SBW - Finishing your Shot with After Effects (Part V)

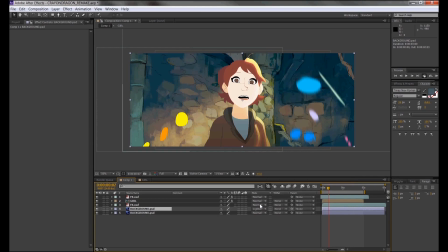So I'm doing things like duplicating the background layer, changing the blend mode to something like a lighten or darken, I'm still experimenting here, and applying a blur effect so when I do increase the amount of blurs I want, it makes the background a bit more blurrier, more foggier.
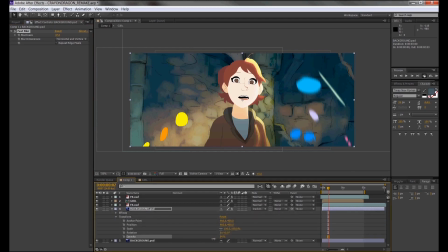I think the best way to describe it is it feels more subdued, so it doesn't steal away from the scene.
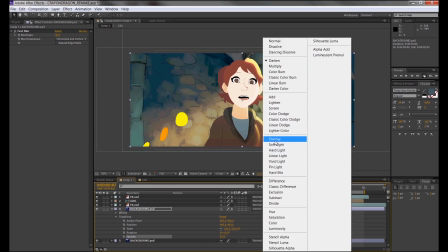I turn down the opacity of the blurred layer sometimes so the blurry effect doesn't overtake the whole background.
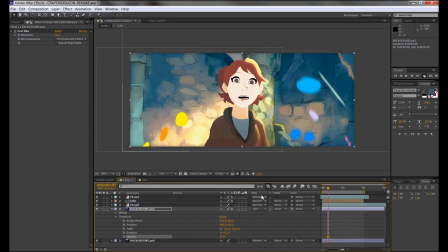I'll sometimes play around with changing the blend modes to add, to soft light, to color dodge,
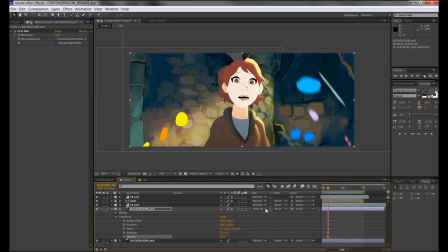just to give you guys an example that blend modes can add a lot and can contribute to a lot of scene and decision changes. Like there might be a time where I like this blend mode over the other that I initially planned, but I know that the darken will do for now, so I'm just gonna keep it on darken.
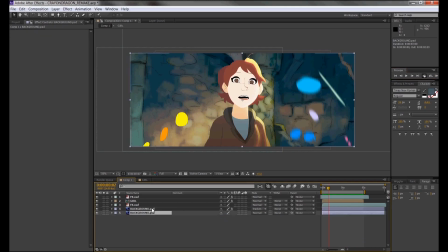I gotta remember that I really want to show that light on darks, and having that darken layer seems pretty good enough.
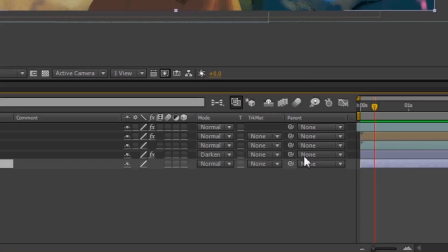I want this blurred image to follow the background image for wherever it goes. In order for me to do that, I need to set a parent and child relationship between these two things.
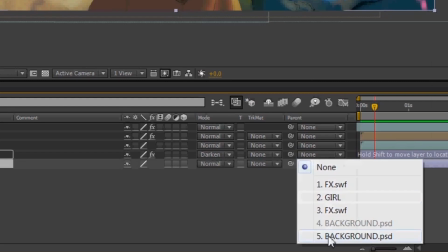If I go under the parent column in the main timeline, I can set what I want the parent to be for the selected layer.
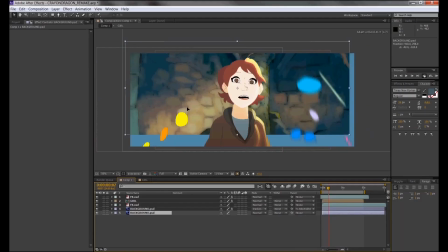I'm gonna make the parent of the blurred image the original background. So when I do move the original background, the blurred background will move along with it.
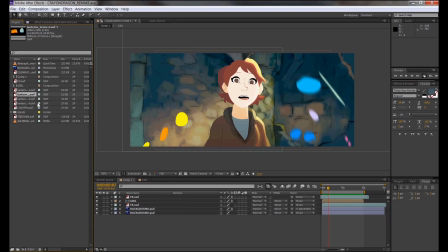Things like scale, position, and rotation will also be affected. I think it's time to add some lanterns hovering in the scene. When I rendered them out in SWF files,
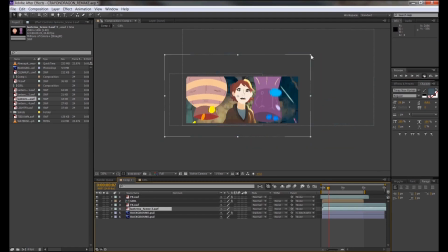I rendered them out in pairs, because I wanted to kill two birds with one stone.
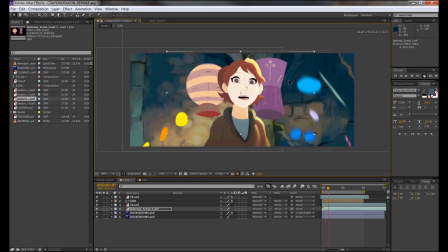But when I do move these lanterns, I want each lantern to move individually.
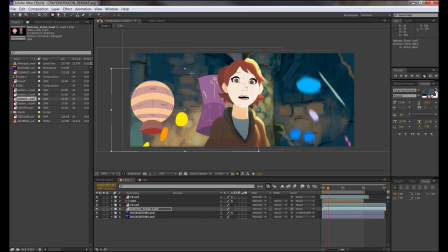So using the shape tools, I'm going to select the lantern I do want to move and only have that shape mask that lantern. Therefore, we only get one lantern. Now, the idea of these lanterns is that I want these lanterns to float from the bottom of the screen to the top of the screen.
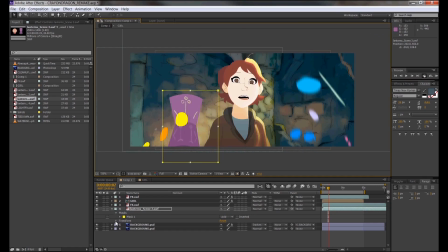Therefore, they are floating above the girl. So if we look at the properties for the lanterns, there's one under transform.
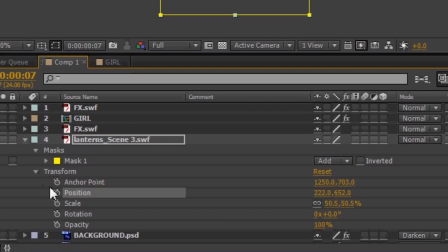Clicking the downward arrow will showcase other options, such as position, scale, and rotation. I want to turn them all on, so I click the stopwatch icon for all three of them. This automatically sets an animation key for all those 3 properties.
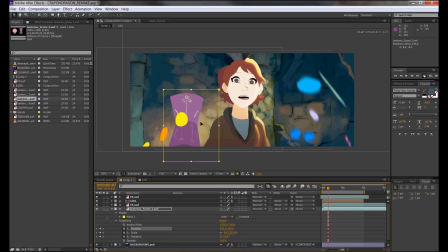The stopwatch actually activates animation mode for these aspects. So I can select these diamond keys in the timeline and move them around. They already have saved information on my scale, position, and rotation.
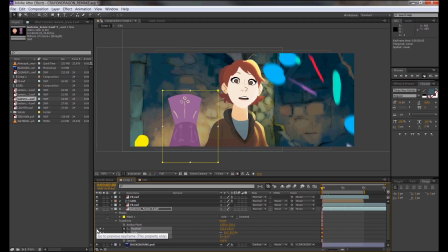Now, if I move my marker somewhere else in the timeline and then move the lamp, it'll already start making a key. In between the initial key I made, it's already calculating frames on how much is being changed within the scale, the rotation, and the position.
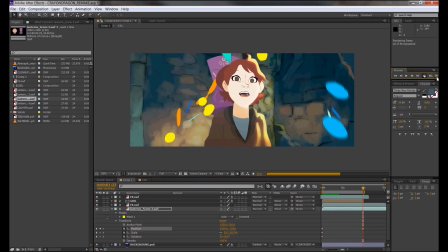So when I do play it, it'll just make a straightforward move from the initial key to the last key.
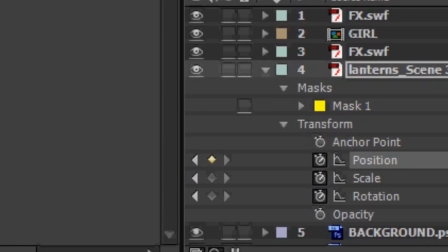By the way, clicking these diamonds between the arrows actually makes a keyframe for your selected position, scale, or rotation.
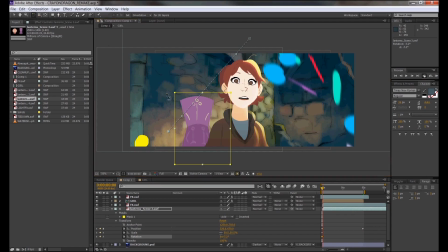The arrow buttons are useful for navigating between one key to the other, since it snaps to a previous or next key. For example, I'm setting keys for the lantern to change in rotation, but I want my second key to match the second key for the position properties.
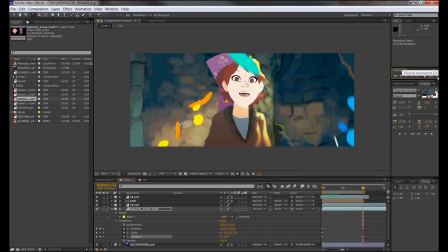So using those arrows, I can actually snap to that key and create a new key for that rotation property. So when I do play it, it's both rotating but moving. But it's doing this in ones, in a 24 frames per second timeline.
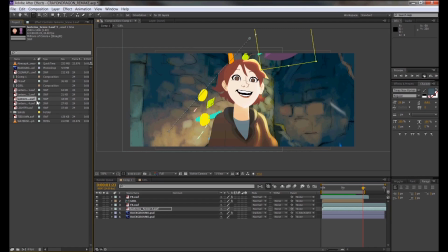Honestly, that looks uncanny and too smooth for me. I'll change that later, but first, I just want to focus on adding my lanterns.
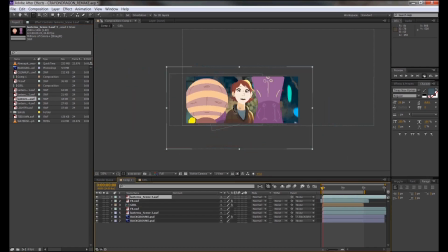Using the same method, I'm gonna just grab my pairs of lanterns, mask out only the lantern I want, and make that shit move.
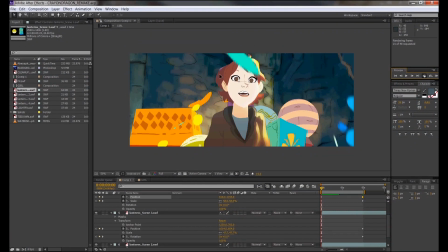So, as you can see, I've added more varieties of different lanterns and made them move by setting keys for the transformation settings.
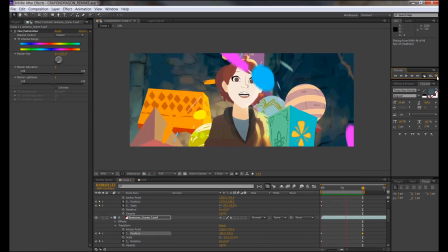I'm gonna change it up a bit because I do feel the lanterns are just coming up in one cloudy blob of lanterns.
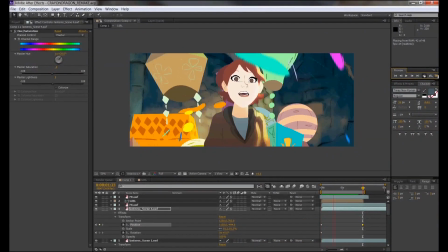So as more time passed, I added more variety in how far they are from each other,
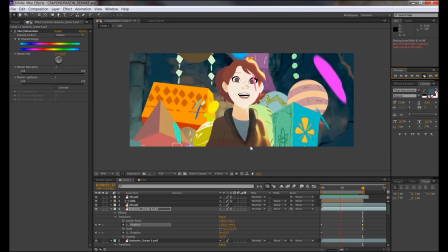or do some lanterns actually leave the screen earlier from the other lanterns. But dealing with a lot of layers of lanterns is such a headache, especially in your main composition.
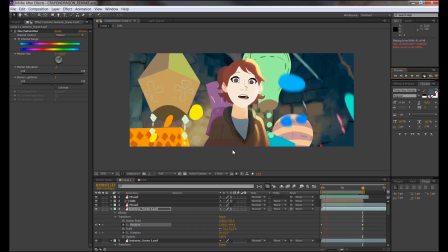Oh, if only there was a way to just have them all in one spot and I could just fix them from there. Boo-hoo. Well, thank the heavens, there is.
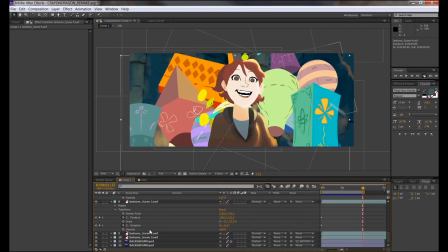If I select all my lanterns, you can do this by holding shift and clicking the lantern in the very bottom to the very top,
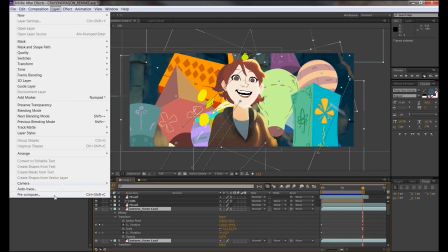and it'll select every lantern in between. And then I can pre-compose that shit.
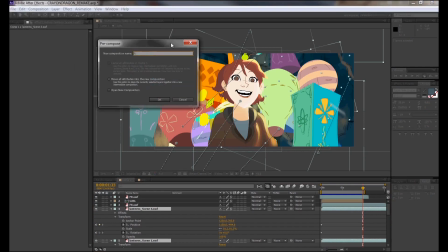And it looks like I have to pre-compose all the attributes because they do have some timed animation.
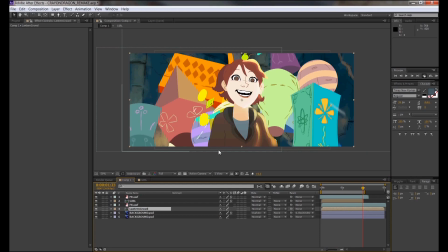That's the scale, position, etc, etc. So they're all in one happy, lanterny family. But then I'm thinking, hey, maybe we can add some fancy lighting techniques on these lanterns. Kind of like I did for the girl. So when I do open that lantern to composition, there's just too many lanterns still.
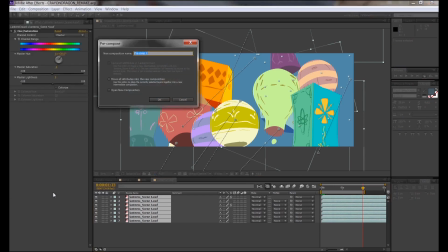So let's pre-compose that sucker so that we have a
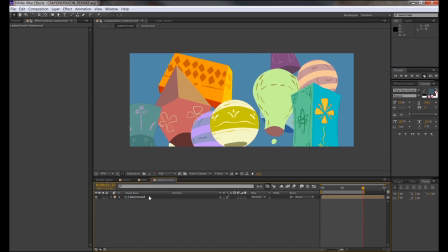pre-composition within a pre-composition, so it's another whatever.
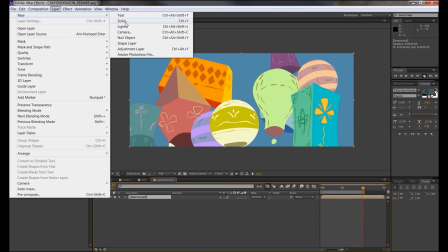So like I did with the girl, I'm gonna make a solid and make it,
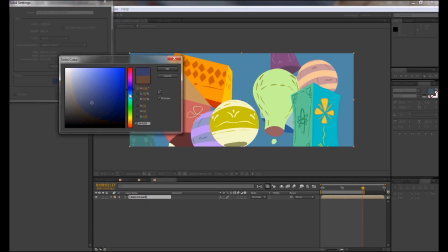let's try for a dark, cool color. So it contrasts with the girl's warm colors.
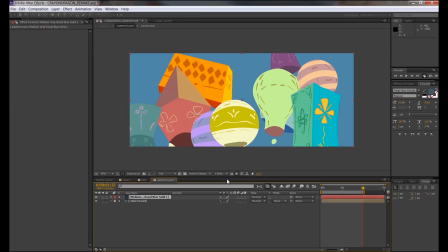Color theory! So once I have that dark blue-ish solid, I'm going to play with the blend modes.
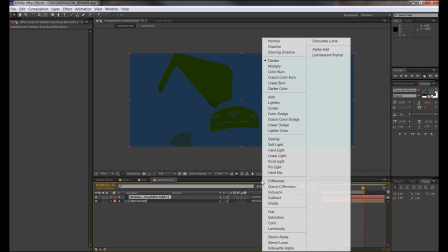See what fancy schmancy stuff I can do with this color on the lanterns. Or balloons.
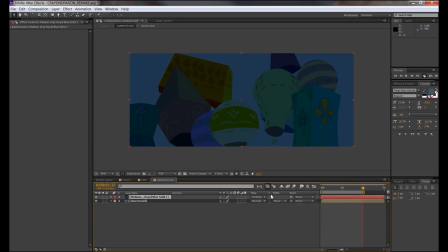I don't know what they are anymore.
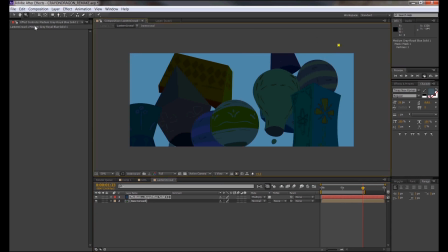So with the blend mode selected, I'm going to lock the transparency so it's stuck within the silhouettes of the lanterns. Or balloons. They're lanterns. They're lanterns. Oh, I'm using a pen tool instead of a shape tool to make a new shape.
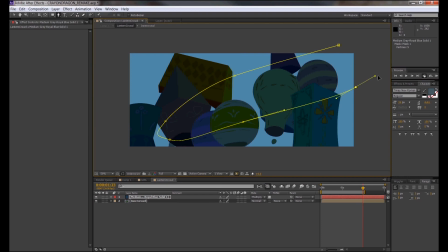It still works the same way because it's going to make a mask out of this, but I'm using the pen tool to make a very specific shape.
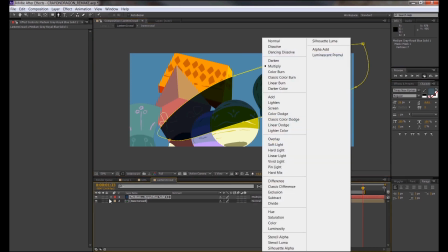I want the lighting to feel really dramatic,
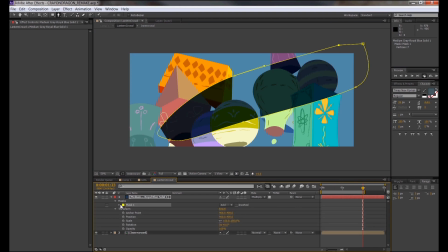but because there's so much activity with the lanterns and the colors, I don't want it to distract.
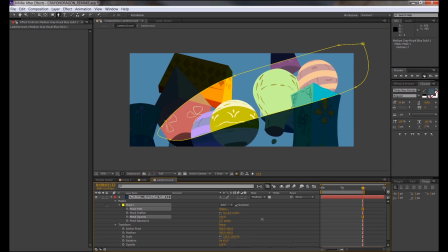So I'm going to first turn down the opacity of the shadow and maybe feather the shadow.
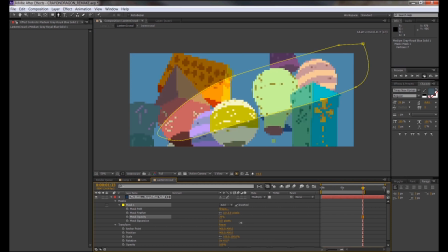I'm not too sure yet. Maybe I'll give it a go. I'll see how it turns out. So
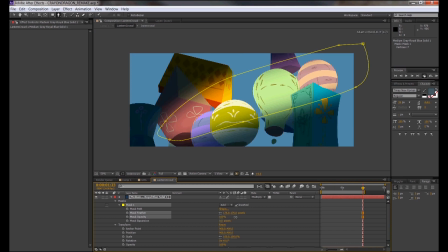yeah, let's try feathering it and see if it works with the overall finished picture.
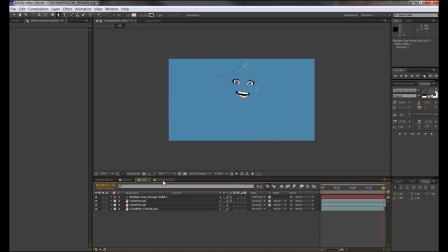So I'm gonna go back and oh my god!
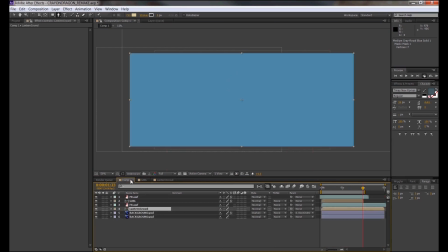I think I found a glitch and I might need to re-render my SWF file for this girl.
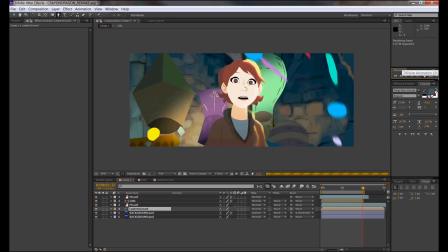Strangely, she looks okay in the main composition. I'll get back to that later. We'll figure that out soon. Maybe the shadows are too dark. I'm gonna play with the blend modes a bit more.
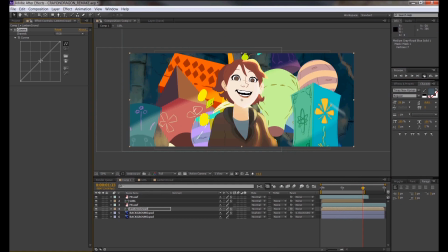So with some more experimentation, I changed the blend modes of the shadow to something like subtract, I think, and now I applied a color correction effect, like curves again. And I'm basically adjusting the curve so I can see what colors I can emphasize or make richer.
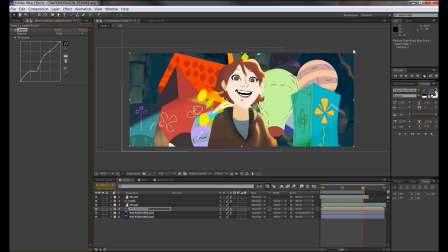You can get some gnarly cool things going on. I'm gonna constantly test play and render out quickly on how it'll look when it's moving.
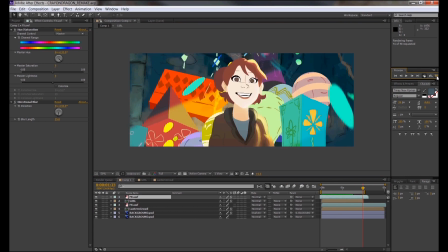And I think we're getting closer to the picture I'm looking for. The colors definitely look more vibrant and rich.
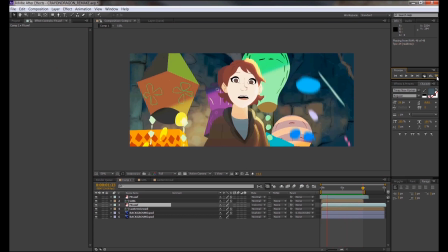I don't like how flat and muddy that splash paint effect looks over the girl, so I think I'm gonna change its blend mode to something else.
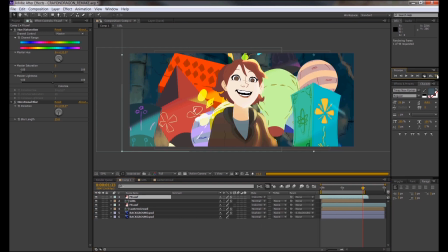Maybe a color dodge. It'll overexpose the colors below it with the colors of the splash effects.
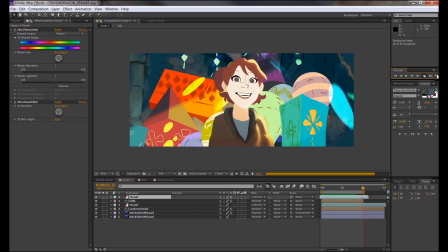I'm gonna do that for the splash effects behind the girl too, so hey, it's working really well with the lanterns actually.
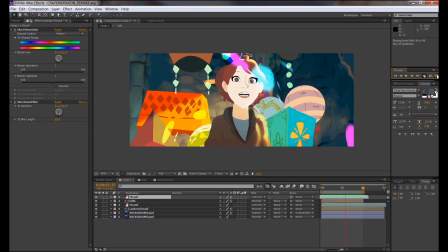You know what, this looks like a finished shot already to me, but hey, let's go the extra mile.
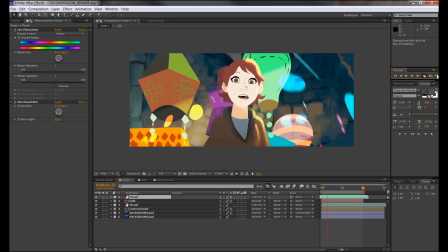Like in Photoshop, you can add a layer style on whatever layer you want.